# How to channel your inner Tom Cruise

We could talk to people in the water, they could talk to people above water, tell them where to be, what to do. Especially if you're a cinematographer, DOP, director, you're kind of focusing on the people, the production, the shots.
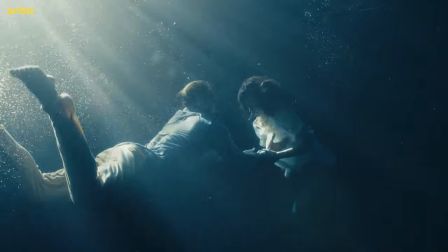You might not be focusing on all the other external elements that might not be safe. It's always good having someone else oversee those elements, and then you can focus on shooting, directing, anything else.
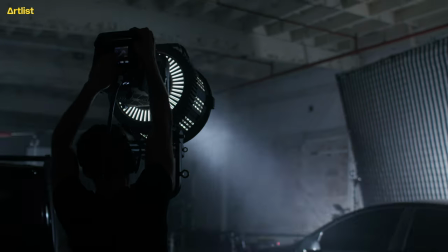For those considering professional stunt work, firstly, understand the hierarchy of a stunt team.
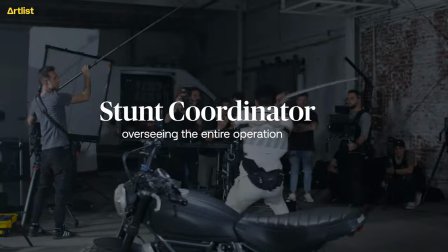Typically, you'll have a stunt coordinator overseeing the entire operation,
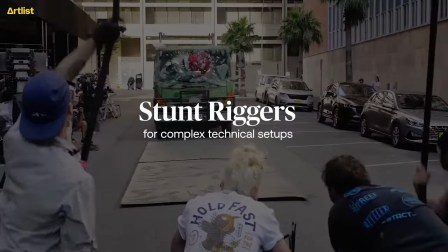stunt performers executing the actions, and potentially a stunt rigger for complex technical setups. One of our most thrilling projects was actually women bikers that we shot recently in Seoul, Korea.
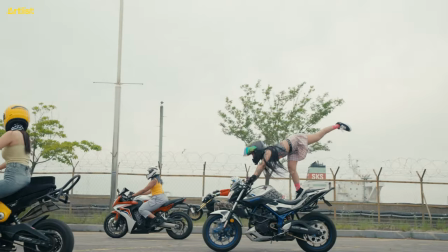This includes professional bikers doing motorcycle stunts. I think the director Lafique will explain better about it. Every time when we're using stunts, we have so many good cool references, cool images,
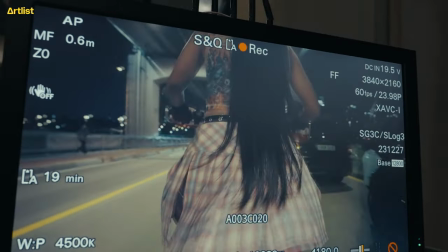like cool thoughts if you imagine in your head, but it's always hard to make the environment forced to capture that. For me, the first thing was equipments and environments.
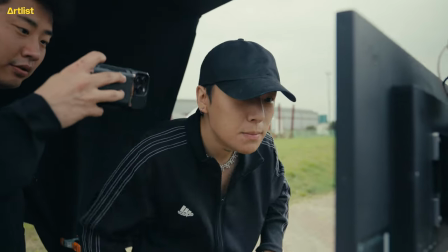Let's say there's a biker who can ride really fast, but the problem is how are you going to capture the image that's moving so fast? So the technical standard for cost for any stunt should be about $1,000 for a day rate for a stunt person. Someone who's a stunt coordinator, a little bit higher, it's a little bit, I want to say $1,200 to $1,500. That's where I would negotiate.
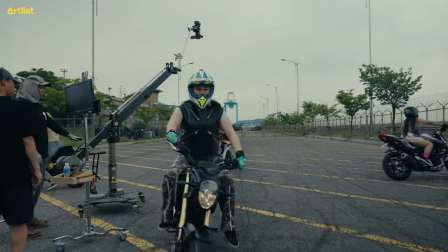But I think one of the most important things that we can do for when you practice stunts is rehearsals.
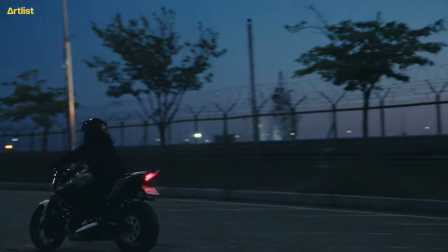You need as many rehearsal days as you can. Rehearsals are one of the most important things I can stress. That if you're going to do stunts, practice, practice, practice before the big day.
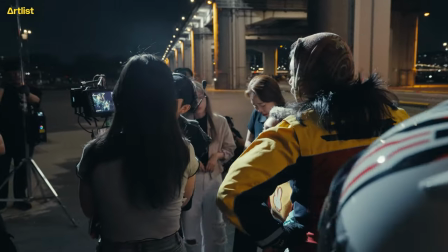Remember though, a well executed single stunt is far more impressive than a poorly done complicated one. Yeah, I would say just to pick the location first, make sure it's safe and then build a stunt on top of that location.
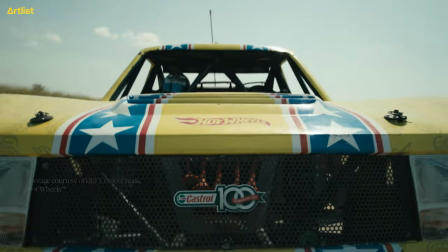We did a river crossing jump for a Hot Wheels commercial a few years ago and that was a
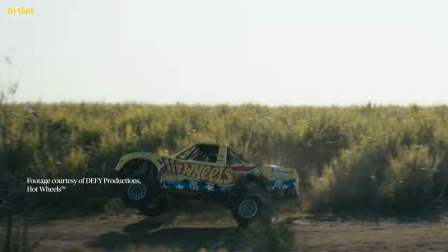very narrow landing. and it just took a lot of preparation to make sure everyone was in line. Yeah, first take it just was perfect and it's kind of like a whole heap of build up for that and it's done.
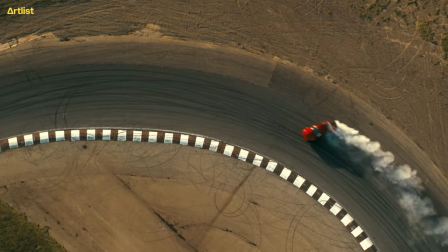Typically with stunts, a really good idea is to keep the takes as minimal as possible because it keeps the risk as low as possible.
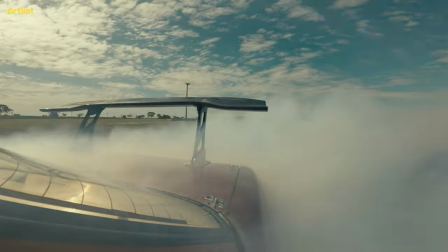Put GoPros in crazy places and put your cheaper cameras in vulnerable spots and the shots will look better and better the closer the danger they are. making stunts look impressive on camera doesn't always require a big budget first
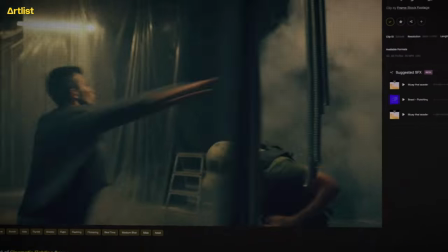focus on your camera work fast whip pans to simulate hits in fight
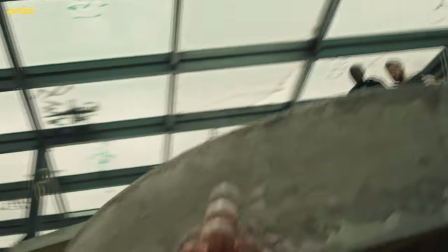scenes use clever angles for fall stunts to make small jumps look bigger editing
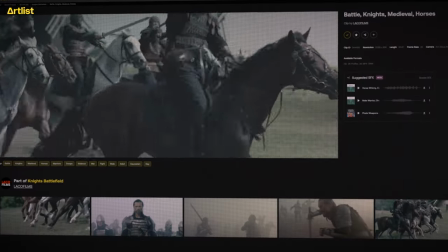is crucial too quick cuts can increase the perceived speed and intensity of the action
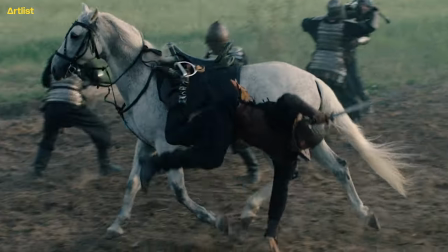while strategic use of slow motion can emphasize the difficulty of the stunts implying danger through showing reaction shots or the aftermath of a stunt can be just as effective as showing the entire action on screen. And please, never underestimate the power of sound design. The right sound effects can really sell the impact of your stunt. I hope that after watching this video you're feeling more confident about using stunts in your productions.
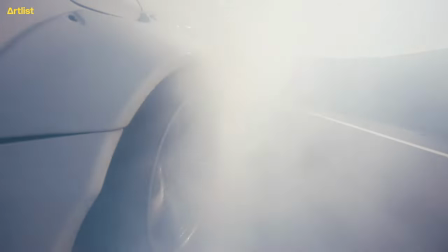Remember, none of this effort is worth it if the stunts are not pushing a story forward. Idea before execution. Don't forget to like and subscribe for more behind-the-scenes tips and tricks.